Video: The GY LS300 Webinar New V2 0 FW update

All right, I understand now. Fred actually was able to take the camera out in his review and get footage. So let's hear from Fred and see the footage that he was able to capture. I took this camera to a carnival at night and shot some footage in a situation where I had very high contrast, a lot of bright lights, colored lights, a lot of shadows, night time. And I was really impressed with the performance of this camera. We're getting ready to take a look at the video and I'll sort of walk you through it as we look at it. But the thing that I want to tell you is that everything that you're getting ready to see was shot with J-Log, color graded in Premiere using Lumetri, and everything that we shot was using prime lenses. So not only will you see some zooms in this, but you'll also see a situation where, you know, at times I didn't zoom, but I used the extended focal length to push this 135 lens out to about a 270.
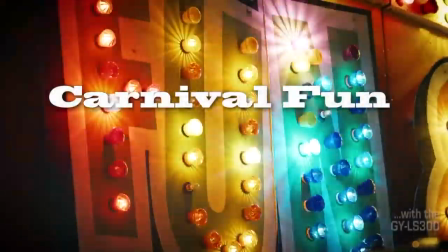[29:58]
So let's take a look, and I'll talk you through some of the images.
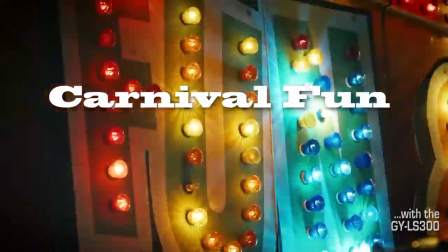[30:03]
Now right away, you'll see the advantage of shooting the log. nice shadow detail highlights are holding nice
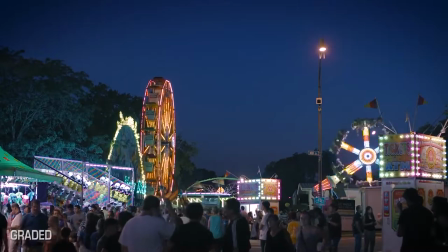[30:11]
nice color this was shot at night just before total darkness this
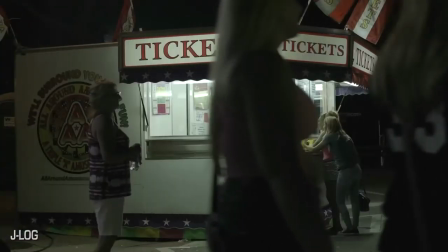[30:19]
is a log file what it looks like with no grading whatsoever you see it's very flat little on the green side this is graded
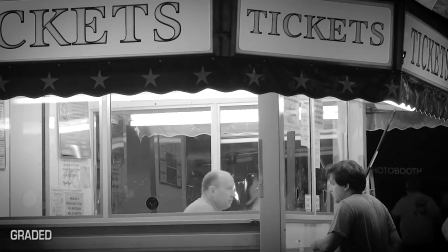[30:27]
into black and white which I love to do really gives a nice film like look look at the shadow detail and
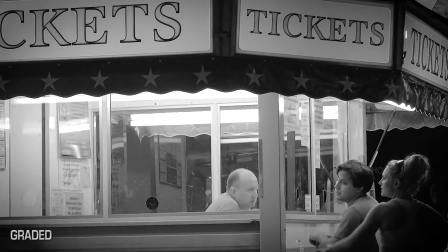[30:32]
the highlights I know by the way this shot was a push in all the way with prime zoom with a 50 millimeter device.
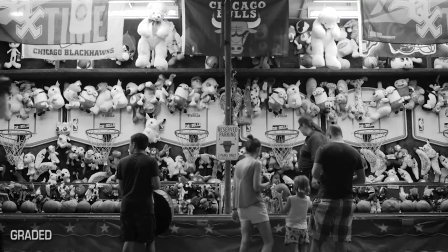[30:40]
I love this shot. Detail everywhere.
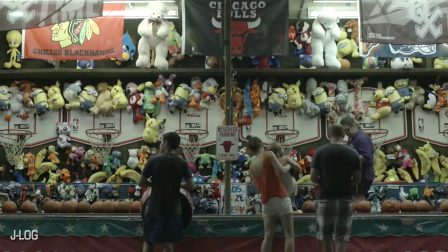[30:45]
And this is what it looked like as far as the log is concerned. So you can make this color, you can make it black and white, same
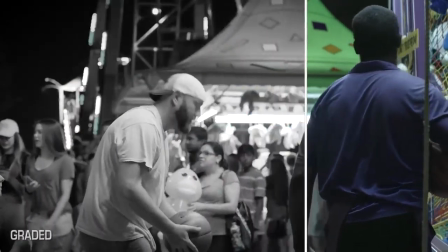[30:55]
kind of a thing. And then when we grade it into black and white, look how pretty it is. I just love this shot.
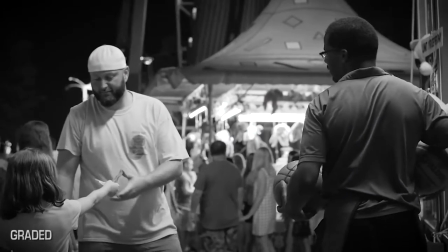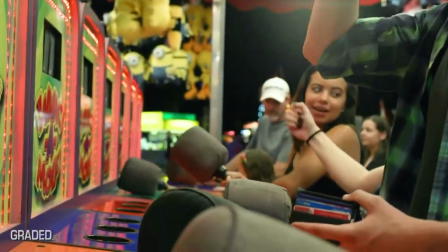[31:08]
Now this is all color corrected the same correction and I just
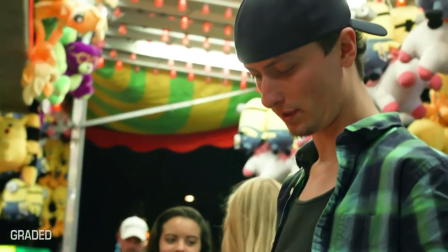[31:13]
did a little sequence of whack-a-mole you
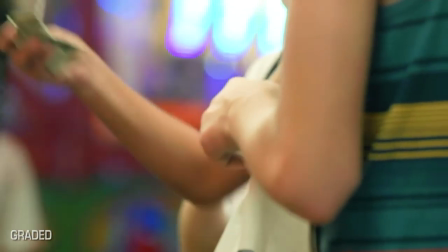[31:18]
see the out-of-focus highlights in the background they really pop very nicely okay really
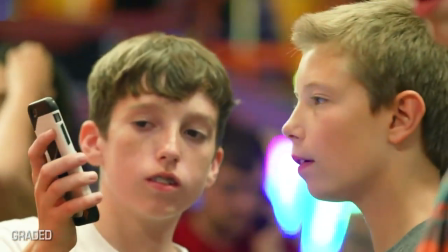[31:26]
blends I think beautifully it's also was sort of a an exercise in focus and
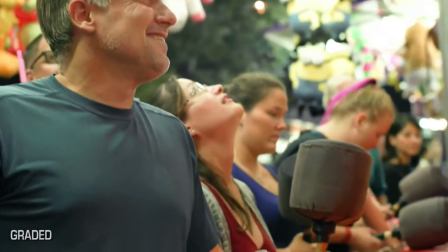[31:35]
you know if I had talent that was staying in one place or you know I already had the focus puller or what have you,
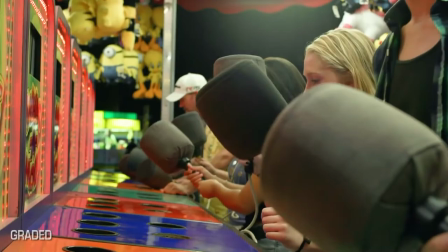[31:42]
that'd be one thing. These people were moving all over the place and it was just me and the camera.
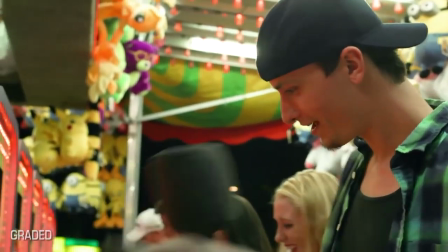[31:47]
So, you know, I was using the focus assist situations that you can pull together with, you know, with this LS 300 and, you know,
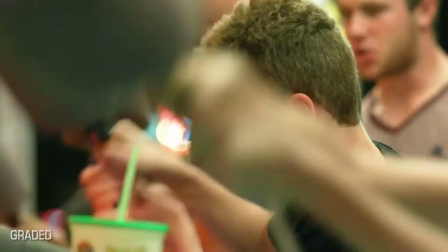[31:56]
it wasn't that hard to do.
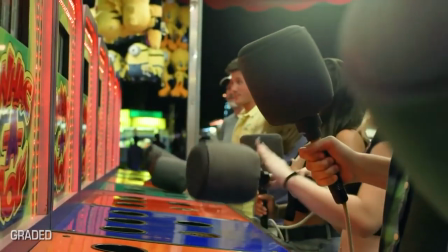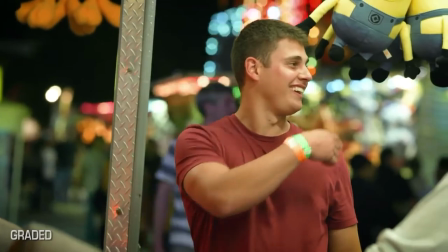[32:03]
I just love to look at this. Look at the, look at the background out of focus, kind of pops, I mean, it just feels so nice.
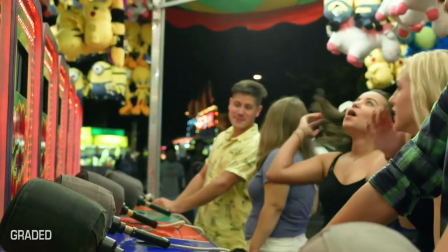[32:10]
And this of course is graded, you know, You can make it black and white, you can make it a high contrast, you can crunch the blacks.
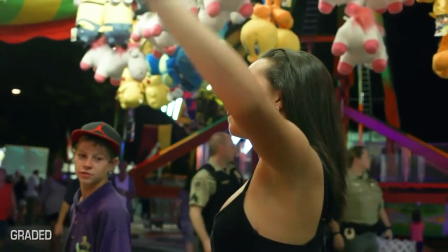[32:17]
Look at the detail way in the background. Every place you look, you've got some nice detail.
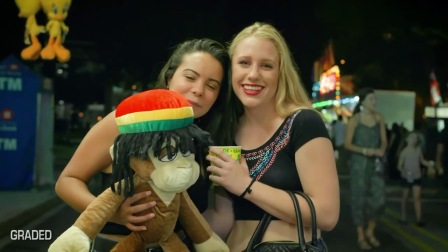[32:22]
Here over on the right, there's not a lot of light on those people.
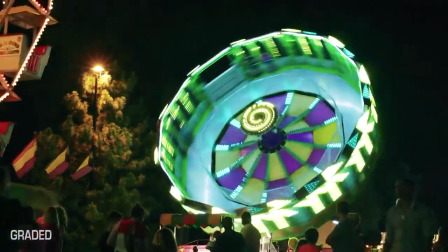[32:27]
And of course, I have to get some of those neon looking shots of the rides against the black sky.
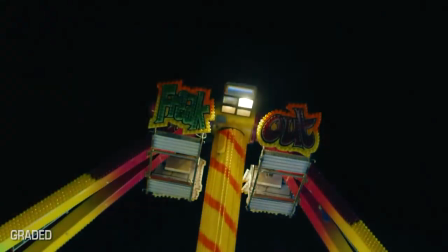[32:35]
And, you know, log gives you the opportunity to really pull some nice detail out of these shots.
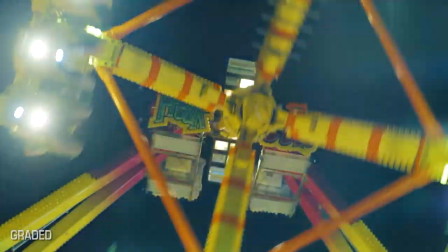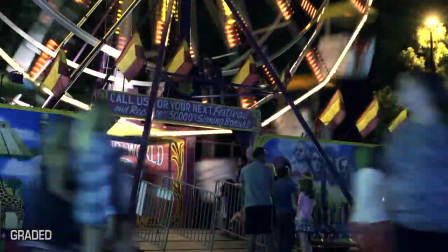[32:51]
Also can work with the shutter to have longer than normal shutter speed. This, I think, was at 2x360.
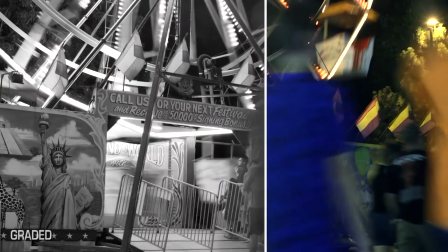[32:59]
And, you know, I just did a nice white cross here because I loved it in color and I loved it in black and white as well.
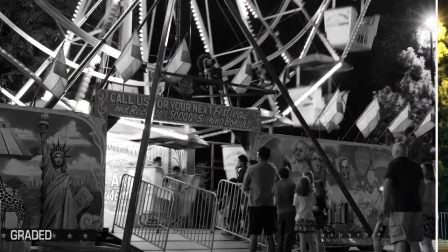[33:04]
And I really couldn't decide which I like the best, so I showed them both.